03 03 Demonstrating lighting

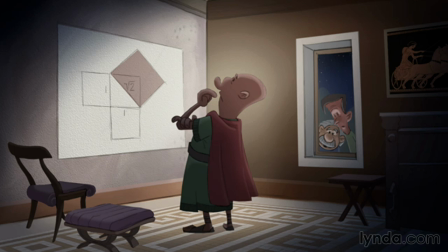0:00 A few years ago, I began to really take an interest in doing a better job of lighting my shots. And one of the tricks I began to use was to create this dark area of what you can see here and here and here around the perimeters of the screen to create this internal area of light that focuses your eye.
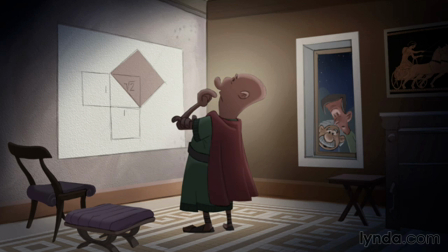0:19 Obviously, you can't do this for every shot or it would look a little bit stilted. But many times for something like this, it really is ideal. And I'll show you another example,
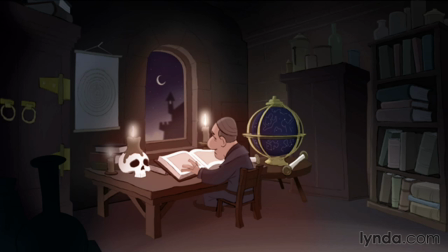0:29 also very justified by the time period where we have the medieval philosopher who's studying his strange books lit by candlelights. And clearly, here also, you do want the light to drop off. Well, I began to wonder maybe I'm taking this a little too far, maybe I'm overdoing it.
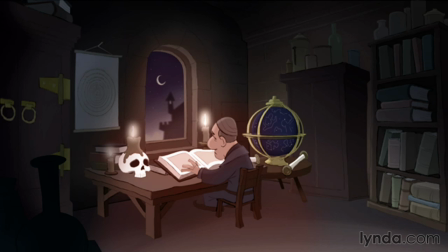0:46 And then I found out afterwards that this was a technique that the old Disney background painters call the bowl of light effect. You find a spot in your shot and you just light it as if it's been hit by an imaginary spotlight.
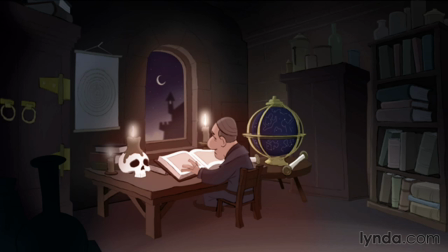0:59 So this is a good technique to use to really accentuate the areas inside of your shot and to move things out of the direct area and focus the eye where it really belongs, and that is on the character and the core elements of the scene.
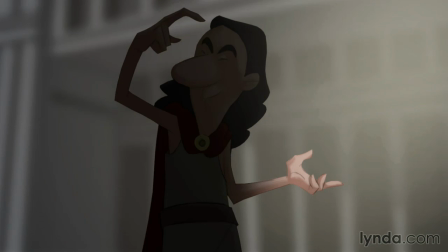1:16 Now, here is an example of how you can use light to tell you something about the character and to tell you something about the story. This particular shot represents the Greek philosopher Pythagoras. And in this part of the story on this project that I'm currently working on,
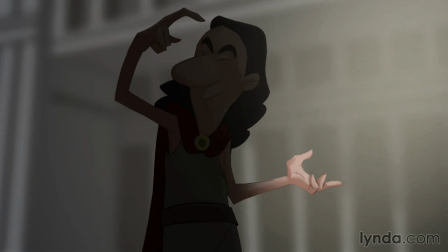1:32 the idea of Pythagoras was that true knowledge comes from thought alone, and that your senses, your sight and sound and taste simply couldn't be trusted. And so I wanted to use a visual technique to really, really convey that to the viewer,
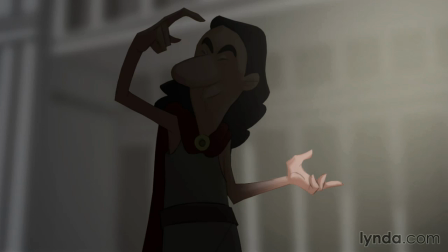1:48 that this man really wasn't interested in the world of the senses, which you see symbolized by his left hand in the light. He really, really, really only trusts the world of his imagination and entering into a kind of a mental,
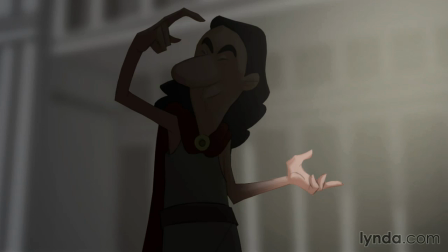2:02 not a darkness is unfair to say, but a world purely of the mind. And here we have a similar use of the same technique.
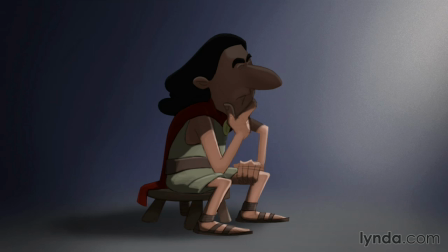2:09 Once established, I saw no reason to not use it again, so it works again to really reinforce this theme.
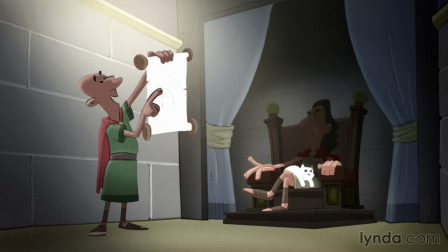2:16 And one more shot of Pythagoras, and in this shot, we have him posed a little bit like a James Bond supervillain. And again, the lighting has been used for dramatic effect, but also it's telling you a little something about this character, that he might be the kind of person that you don't want to mess with.
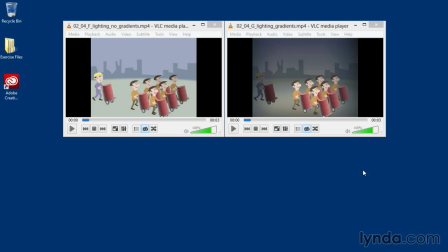2:33 Now that I've shown you these static examples of what the bowl of light and different lighting effects look like, let's take an animated example and see how it applies to this. On the left side is my original shot, and this has no lighting whatsoever.
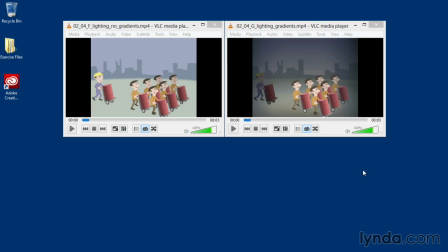2:47 This is the kind of thing you see a lot if you look at kids' TV. Many, many shots just with one light source. On the right side, what I wanted to do was to focus the viewer's eye on this character here as he walks into this spot. And you'll see this area right here. That's where the brightest little area is.
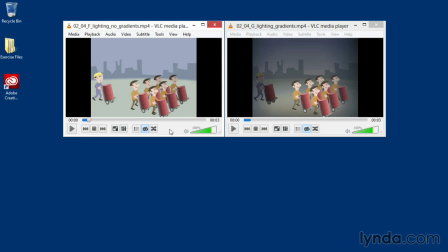3:06 So let's have a look at the left and the right, and I'll try to play them roughly at the same time. Now I'm going to pause it close to the end. So let's have a look at how these shots look when they conclude.
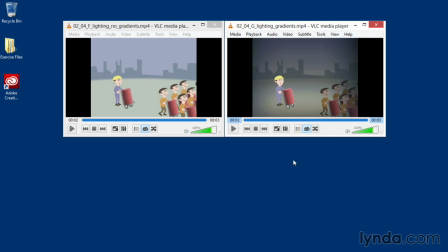3:21 And at this point, you'll be able to see that we have a much more interesting shot on the right side. The character really stands out against that degraded looking background. It even feels a little dirtier.
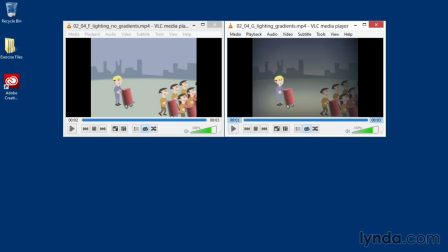3:32 And the fellows that are walking off on the right side, they're disappearing into the gloom. This naturally focuses your eye away from them and where I want it to be. I want your focus to be here on this man's face. So this is a great example of how you can use lighting to push the viewer's eye to the exact point where you want it.
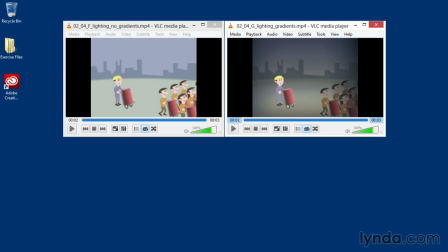3:51 What you need to take away from this is that lighting isn't a peripheral part of the process. How you light a scene or a sequence can be critical in conveying the essence of the characters, their motivations, their thinking processes, as well as the dramatic tone of the shot.